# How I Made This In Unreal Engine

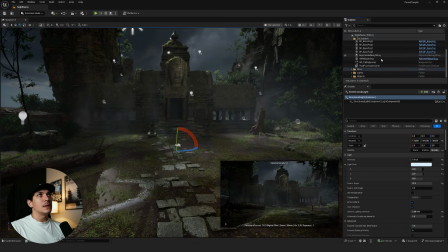And then after that, I also brought in the environmental height fog, which is a really nice fog system within Unreal Engine, and then a post-process volume.
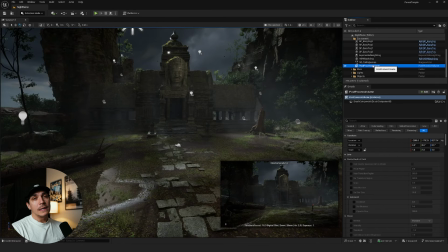The main point of the post-process volume at this stage is to make sure you're locking in the exposure, because it's incredibly hard to get the lighting that you want if your exposure keeps changing. So what you can do is add in a post-process volume.
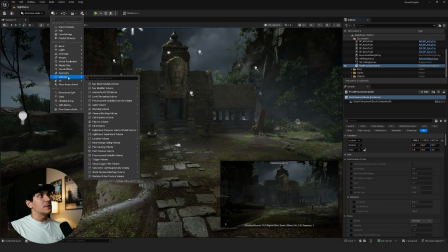If you're not sure where to find that, you can go over to the box of plus, go down to volumes, and add in a post-process volume right there. Bring that into your scene. In the search, just make sure you click bound, and then click infinite extract unbound.
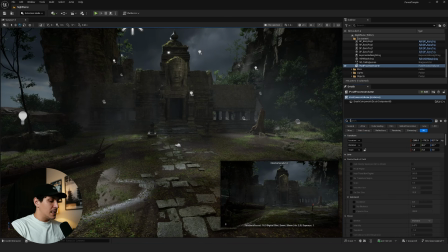Make sure that's clicked, which means it's now affecting your entire scene. Then after that, you can go over to exposure and just make both of these 0 and 0. You can always play with this after the fact, kind of adjust the wholesale exposure. But in my case, I ended up on 0, 0.
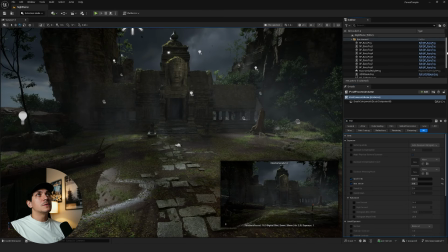From there, my next focus was dialing in the directional light. So if you go over to the directional light, I have the actual lux set to 3.5. And since this is a night scene,
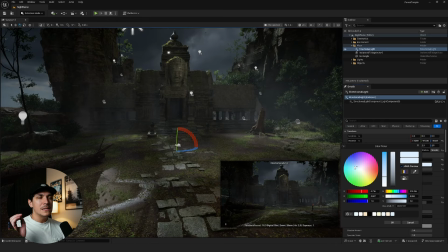I made sure to adjust the color over to be slightly blue, so it kind of has more of like a night feel.
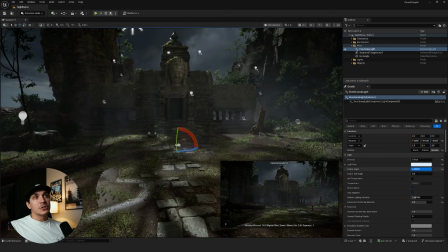After that, I actually changed the source angle over to 20.
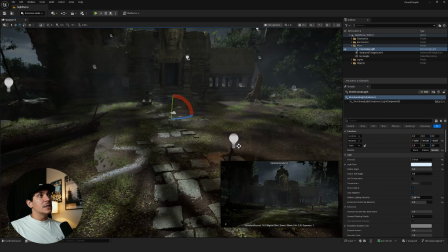A perfect way of seeing this is right now it's on 5, and you can kind of see how the shadows are really kind of soft.
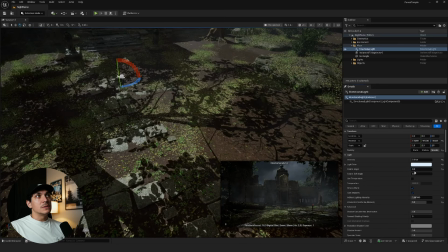If you bring this down all the way to 0, you now see how the shadows are extremely harsh.
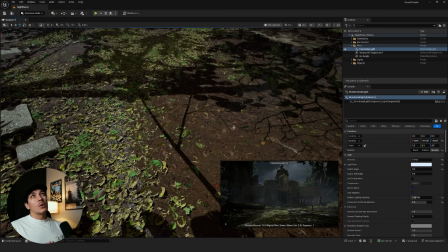Harsh shadows are more likely to be under harsh sun, which means you would see them kind of like midday, think noon lighting, kind of shooting straight through the trees. That's where you kind of expect to see more harsher light or harsh shadows. In this case, if you want soft shadows, it is adjusting the source angle.
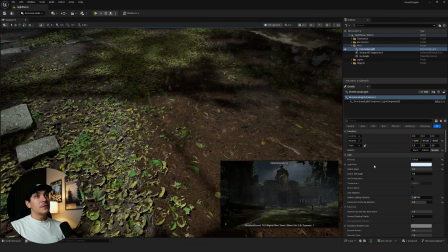Currently, it only goes up to 5. You can click on it and actually type in a higher number. In my case, I went with 20, which now you can see softens it greatly,
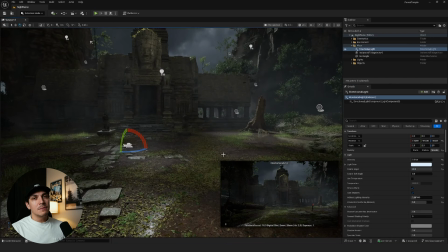which again gives it more of like an ominous feel, which I really like.
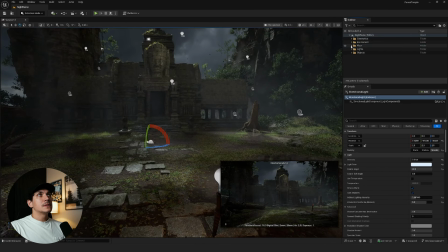The next piece to this is
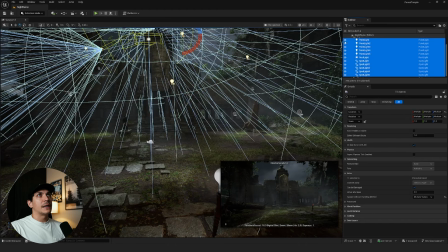adding in our extra lights to give it that final kind of color when it comes to lighting.
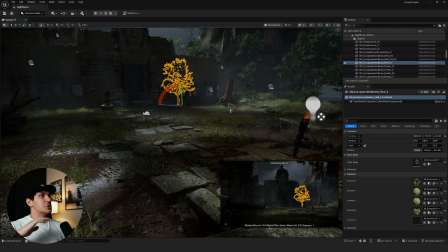So if I shut all those lights off, this is how our scene looks. You just have an empty silhouette and kind of no texture to the scene. So these kind of ancillary lights are really what I'm using to provide that texture.
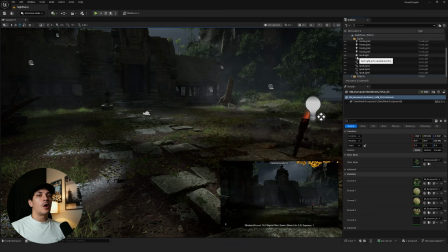So if I go over, the first pieces to this are adding edge lights and then some texture throughout. So if I go over to Spotlight 5 and kind of turn it on,
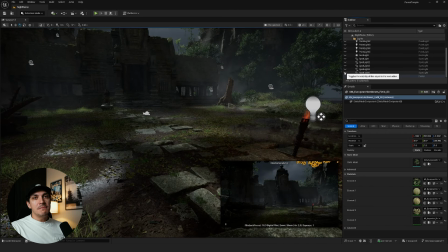you kind of see all that actually did that was placed there just to make sure that you can see kind of a wetness on that material floor. My main thing there with adding that was I noticed that if you didn't add that in,
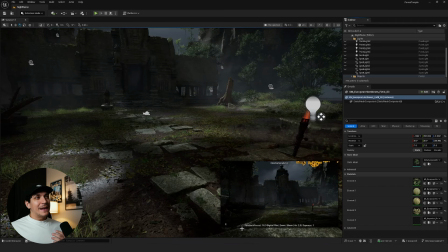it kind of just looked like an empty patch of dirt and it looked like it was just not meant to be placed there. So I wanted to add some emphasis to the fact that yes, there is water there. There's something shining off the ground. After that, this other light is again really just meant to kind of fill out the left part of our scene.
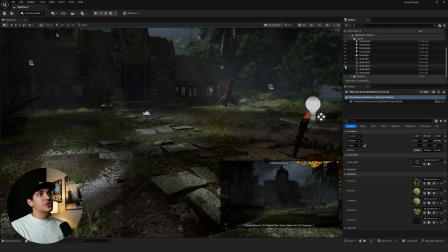From there, I add in another spotlight. Again, this one is just meant to kind of fill out slight colors in our scene.
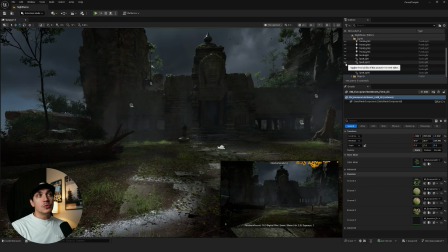From there, we add in spotlight 2, which is going to be our edge light on the top half.
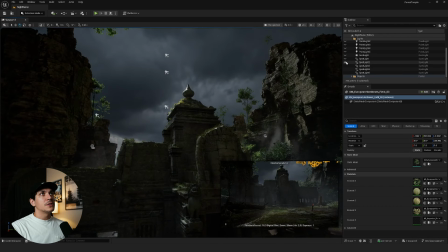So if you actually go over here, if I turn this off, you can see you don't see anything up here. Then I turn it on, you can see now there's an edge light on this corner right here. And then another one just to give it a little more emphasis.
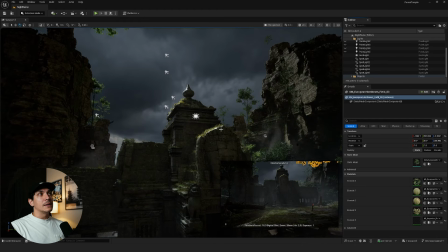After that, I actually use a rec light behind the crown of our temple.
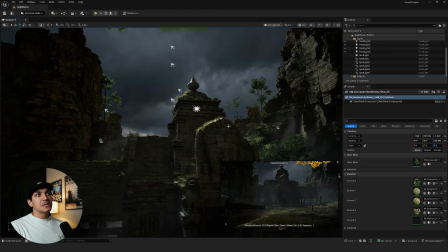Again, just to add an edge light.
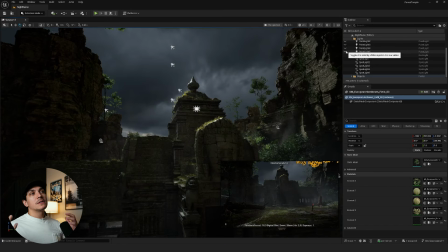And then from here, I'm using point lights around our scene just to add some extra light since it's very dark.
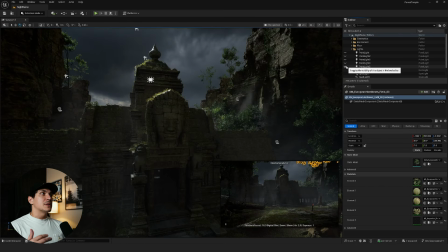This left one is really meant to fill out the left side of our scene. The right one fills out the right.
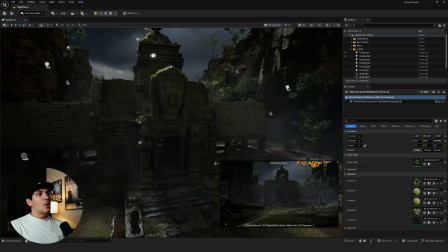And then we kind of have a little more light coming through.
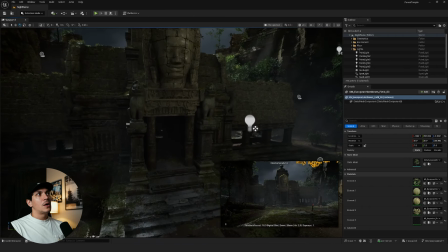And these last two are really just meant to emphasize our temple kind of face in the darkness.
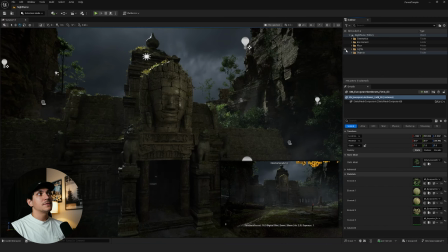So again, if I have all these lights off, this is what it looks like with just our general lighting. And then this is what it looks like after we add all that lighting in. And again, this is just meant to add different pieces throughout.
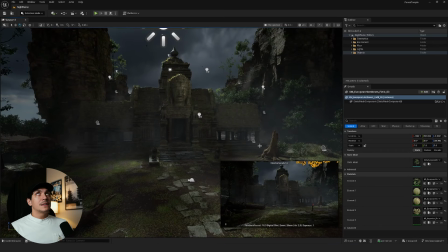Now, the last thing I kind of did here is a lot of times in animation, they kind of tell you just to build out what is in the scene.
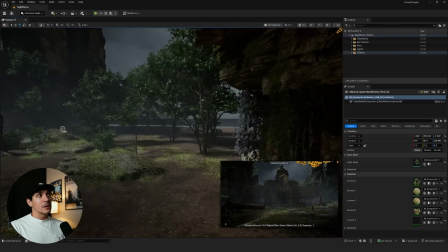That way, or that's why if you look like left or right, it's just empty kind of cloud.
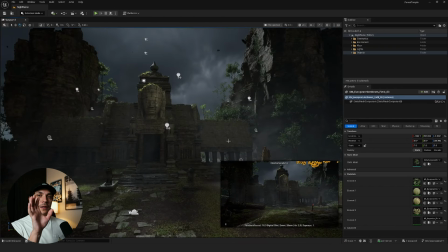Nothing's over there. It's really just kind of Hollywood cinema. Only what the camera sees is what matters. But the other piece of that is you can also place things outside of what the camera is just to add some texture overall.
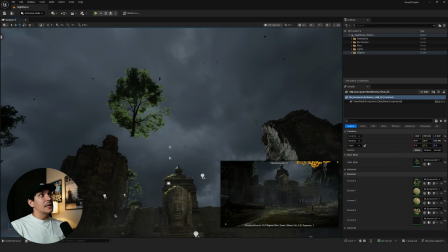And that last piece of lighting was actually adding in this tree.
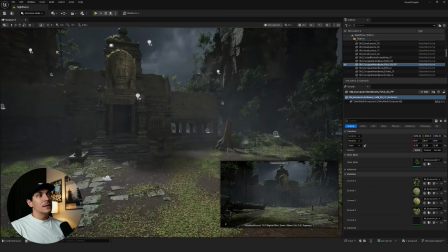So if I move this tree, you can kind of see in the bottom right, now there's so much light coming through, and it's just like this moonlight.
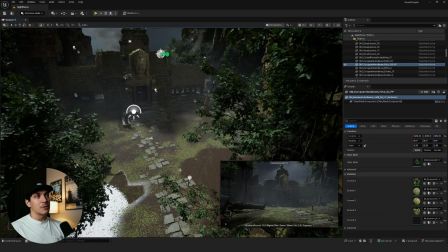And I didn't want that. I wanted to add some texture to the light that was coming through as if something was up there kind of blocking it.
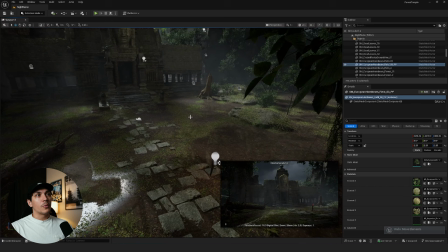So to do that, I just added in that tree, just kind of break apart the light and give it a little more kind of dark feel to it.
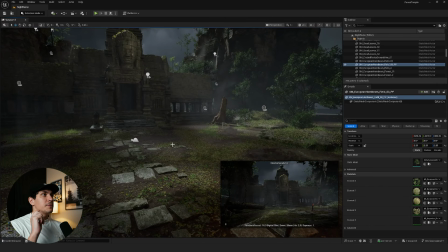From there, the last piece is kind of just doing the final touches when it comes to color and when it comes to atmosphere.
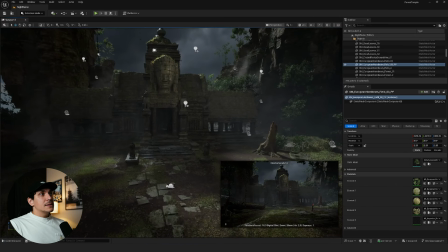So for that, what I did was
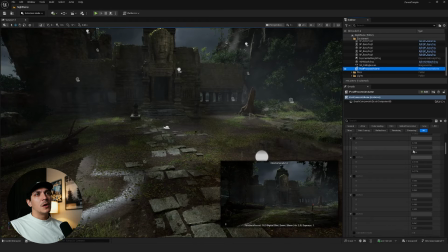I went to the post-process volume and I just made some small changes to the global color. So for this, I went into global, I turned on contrast and gain and kind of just played with that a little bit.
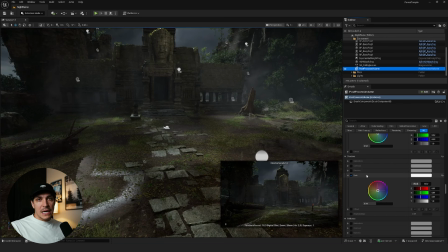And then I also played with the overall gain of shadows. Again, just kind of add some extra contrast. From there, I kind of focused on the exponential height fog, and I decided on a density of
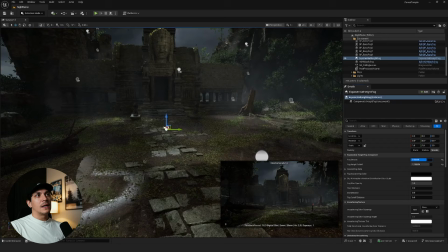0.039 for the fog. Again, if I adjust the fog, that's kind of like the difference in our scene, kind of having fog and not having fog. It actually offers a nice bit of illumination and again, texture throughout. And then the next piece to this is I also used the volumetric fog at 0.01.
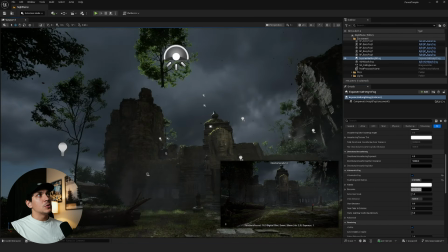All you really need to know about the scattering is if you're looking at the light and you turn the scattering high,
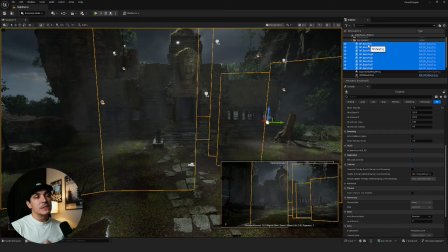you're going to get like these nice kind of bulbs of light, light shafts. But if you're looking not towards the light, you can actually get some nice light shafts shooting through your scene from the side. So that's how you get it. If I move it all the way up, you'll see it kind of disappears.
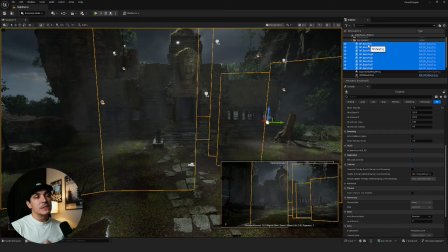So you can play with the way the fog actually, or the light plays with the fog by adjusting that scattering distribution to the way you want it to look. And then from there, I added fog cards. So with this, again, William Foucher's Easy Fog, big fan of all his like easy set.
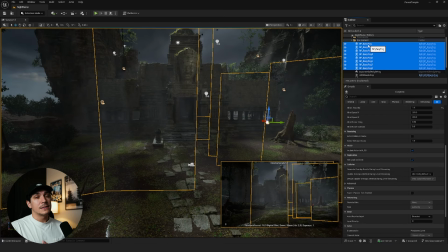I actually think it is on sale right now. I think he's doing like a Black Friday sale. So if you're curious, you can pick up, I think all his 3 easy packs for super cheap. Definitely suggest it. his stuff's great.
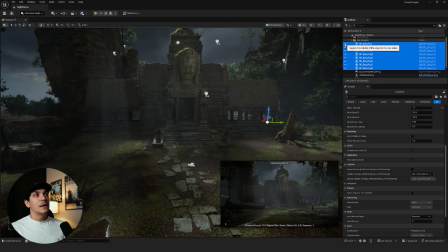But if I kind of go and hide everything and then show everything, you can kind of see how what I add is very subtle.
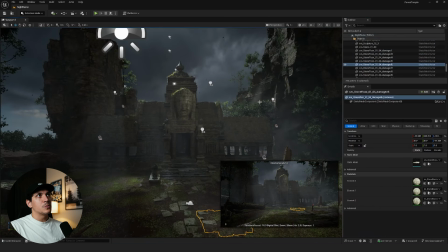In fact, the best way of seeing it is kind of these wisps that are up here on the right and on the left.
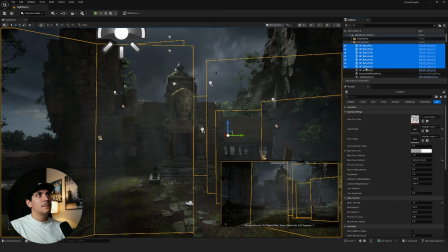And if I just go through and hide them one more time, you can see those wisps disappear.
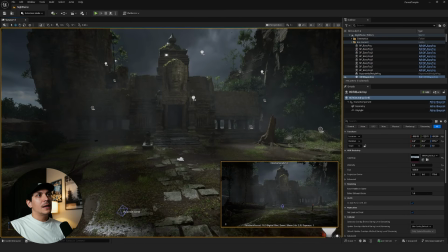So again, it's just to add kind of just that extra piece into the fog. And I want it to be very subtle, just kind of growing off itself.
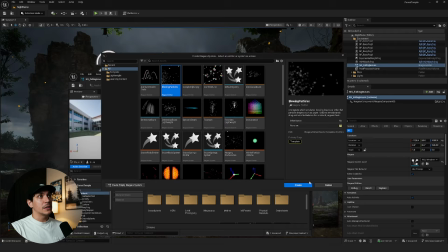After that, the main two pieces to the scene are really the fire, which is the nice moving fire. That comes pre-made in the Cambodian set. It is BP Torch if you buy it and you're curious where it is.